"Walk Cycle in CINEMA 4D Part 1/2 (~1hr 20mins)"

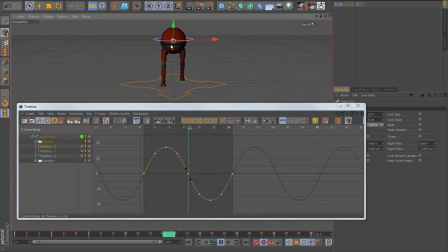But normally, you know, we've got inertia working on us, so we can't just kind of go over here and come back straight away. We've got to kind of we go out, and then we kind of accelerate and then decelerate and then come back. So it's kind of more like this, more like a sort of a sine wave. So that's going to say that's kind of okay for the moment.
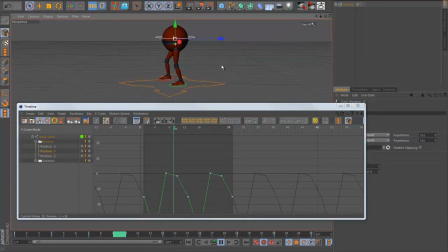Then I'm going to start looking at the Y curve. So this is the up and down of the body. And again, this is all linear for the moment. So again, I'm going to select all these curves, and I'm going to press spline, and I'm going to make them auto tangent. And you can see the auto tangent again kind of messes them up a little
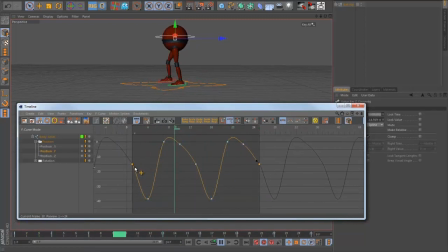bit. So I'm going to select these ones and smoothen that out. I'm going to select. You notice I'm often wherever I can. I'm going to select the two of them that are kind of mirrored poses. And I'm going to round this one off. I'm going to leave it overshoot a little bit. You know, I don't think a little bit of overshoot is a bad thing.
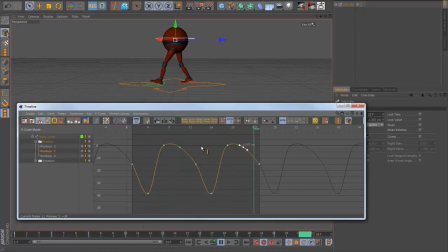You don't want a whole lot, but you don't want it to look totally mechanical either. So again, I'm going to soften that a little bit. So I'm kind of getting a smoother up and down now.
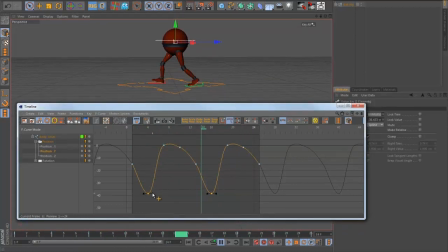I might also kind of just flatten these out a little bit, so I'm not getting too much overshoot there. The Z curve, there's actually no animation on that. There's no forward and backwards in this walk, so I'm going to leave it like that. Then I'm going to look at the rotation of this curve. So the heading, again, you can see the same sort of thing.
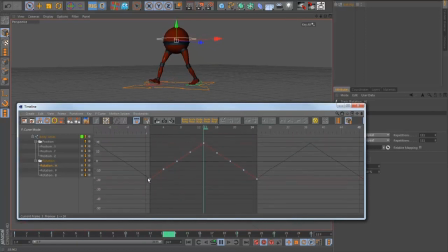It's just very mechanical, hitting either extreme. So again, I'm going to do the same sort of thing. I'm going to spline that. I'm going to set them to auto tangents. And then I'm going to grab these ones and hold control and use my scale keys tool, which just brings them up a little bit.
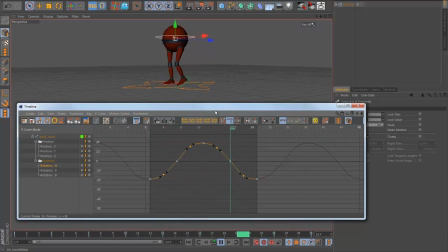You can do that manually, of course. So I'm kind of doing the same thing I did with the X translation. It's going to kind of favor. You can see it's kind of staying more in the kind of twisted pose,
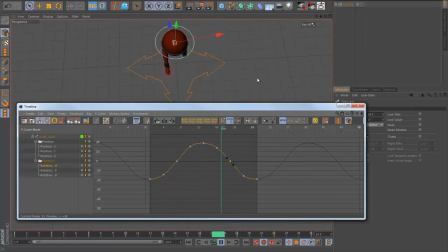and they're kind of going quickly through the kind of intermediate pose. And again, that's a little bit more natural looking. I'm going to do the same thing as well with the banking. You can see if I look at this curve, this one actually is, if I select them all and press S and frame up, and you can see there that one,
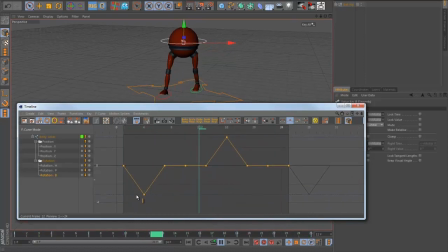the curve is very kind of pointy looking, which kind of shows you. You can see sort of as if I scrub through it there, you can see it goes down and it comes back up very quickly to the straight pose. So I'm actually going to take that one and bring it down a little bit
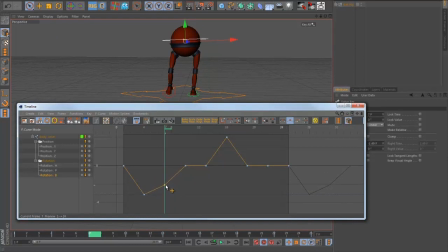so that it doesn't kind of just kind of snap back from that. I'm going to bring it down to this line, and I'm going to do this, the opposite then with this one. That kind of thing.
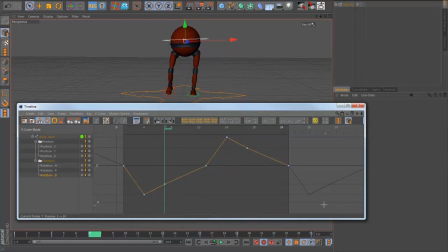And I might even just delete this key and this one, and then spline these and see what I get. Again, I'm going to auto tangent them, and then I'm going to, again, I've got, you can see the curve, if I zoom out there, you can see that's going to look really kind of noisy and messy.
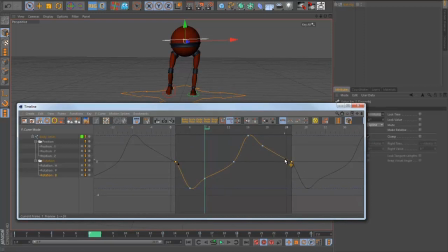So I'm going to grab this curve and this one and kind of flatten them out, and I might even push, same sort of idea again, I might just grab these two keys and scale them up a little bit so that it's again kind of a softer transition. So we're getting quite cartoony now with the motion, but I think that's okay for this purpose, you know,
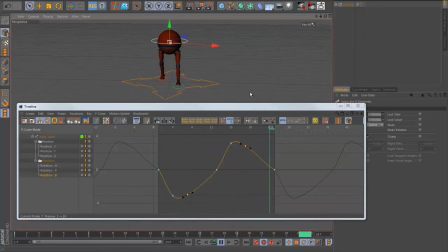because I want to sort of show, you know, the principles in action. So you can see as it goes down now, it's kind of coming into this. It's kind of keeping the body kind of tilted a little bit, and then just as it kind of reaches into
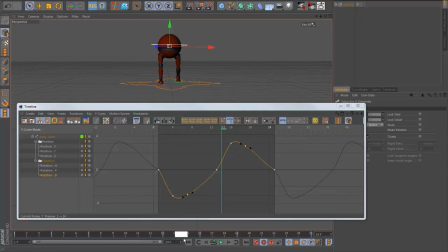the contact pose, that's where it straightens up, and then the same sort of thing here. So I'm going to clean the curve a little bit more. It's still looking a little bit messy. So something like that. Still not super clean, but it should do the job.
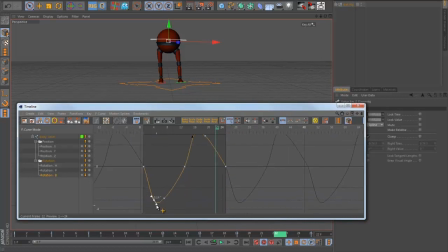I might actually grab this one and this one as well and just kind of round them off a little bit. And usually end up having to adjust the one just after it as well to kind of smooth things out a little bit.